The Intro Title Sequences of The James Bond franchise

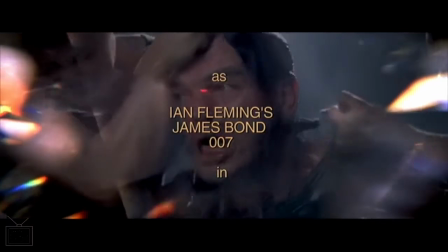(52:24)
Then we have possibly the worst title sequence out of all of them.
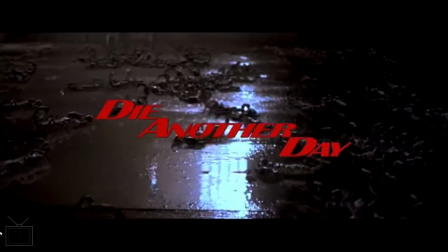(52:29)
Part of that is definitely because of the awful title track.
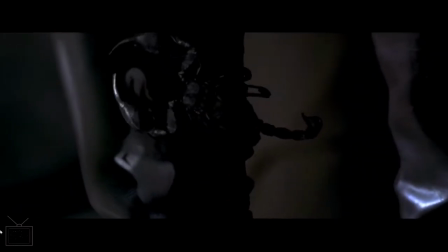(52:35)
This style of electro pop just has not aged well.
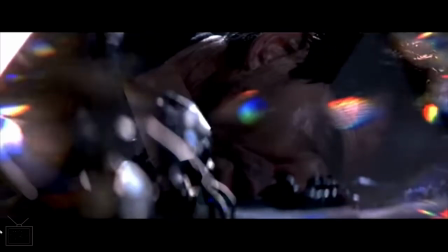(52:42)
That sort of constant staggering and stopping sort of sound of it, the heavy
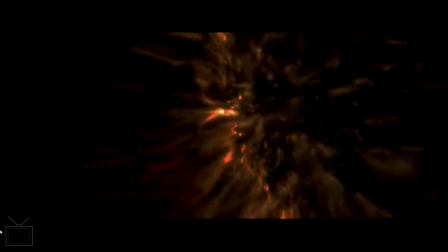(52:49)
modification of Madonna's voice just doesn't work anymore.
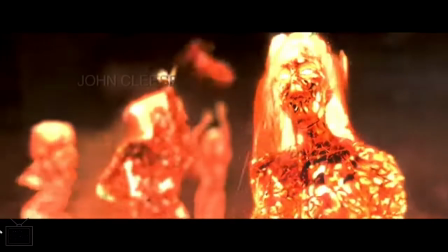(52:54)
And this is definitely a sequence which gets too crowded visually.
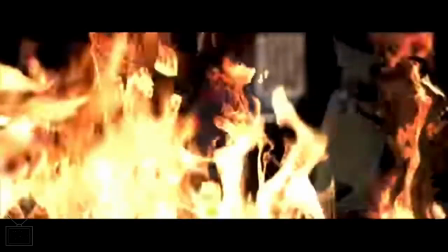(53:00)
There are too many elements kind of layered on top of each other a lot of the time.
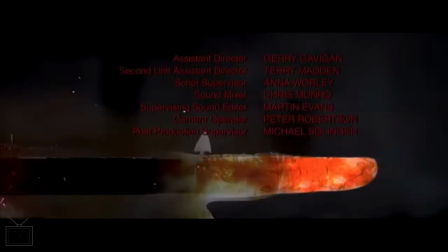(53:04)
This is actually the first sequence in the franchise that continues to tell the story of their film.
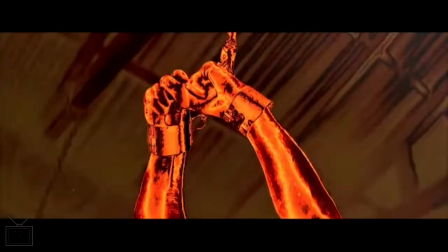(53:11)
Of course, because the prologue ends up with Bond being captured, and throughout the sequence we're kind of following,
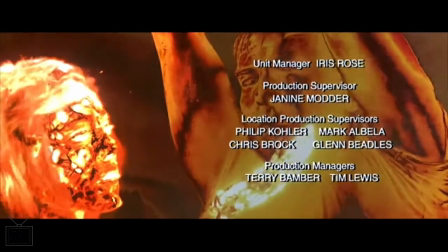(53:17)
you know, his captivity and what happens to him during this captivity.
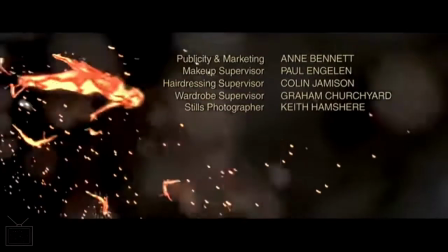(53:23)
And it's just, it's not great, is it?
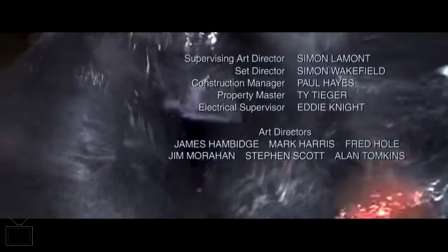(53:27)
I mean, we're supposed to be kind of following along what's happening to him, but it's been kind of overlaid with all these other elements.
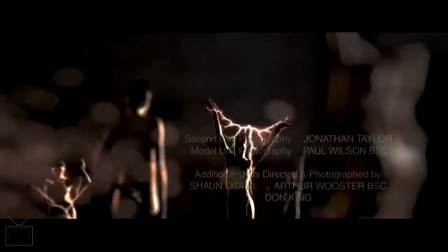(53:38)
Again, the kind of the CGI that's been used in a lot of this is not aged particularly well either.
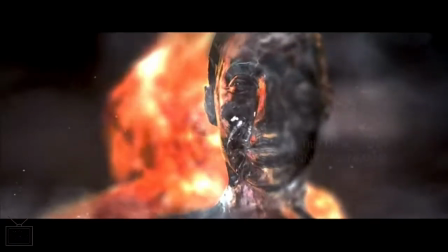(53:49)
And we have all this kind of image of ice and fire,
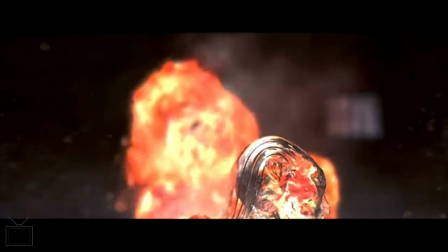(53:54)
which I guess is supposed to evoke the kind of torture methods, I guess, that's being used on Bond.
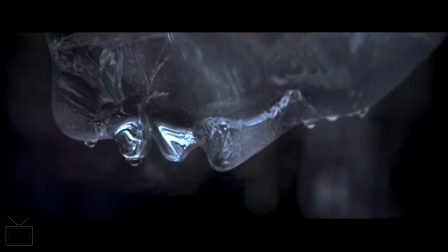(54:00)
Because it's not connected that much to anything else, I guess, in the film.
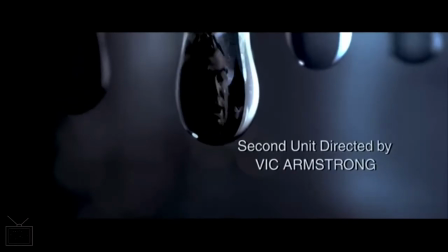(54:05)
I guess we have the Ice Palace later on, so that could be part of it. But no, I don't like this sequence at all.
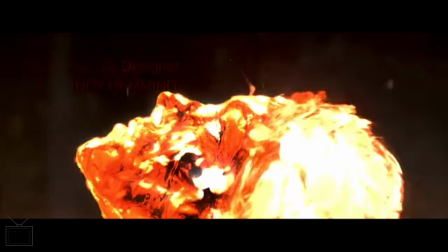(54:11)
And as you can probably tell, I don't like the film at all.
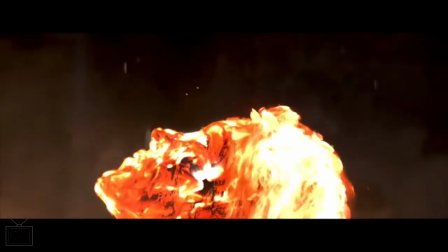(54:16)
It's not a good film.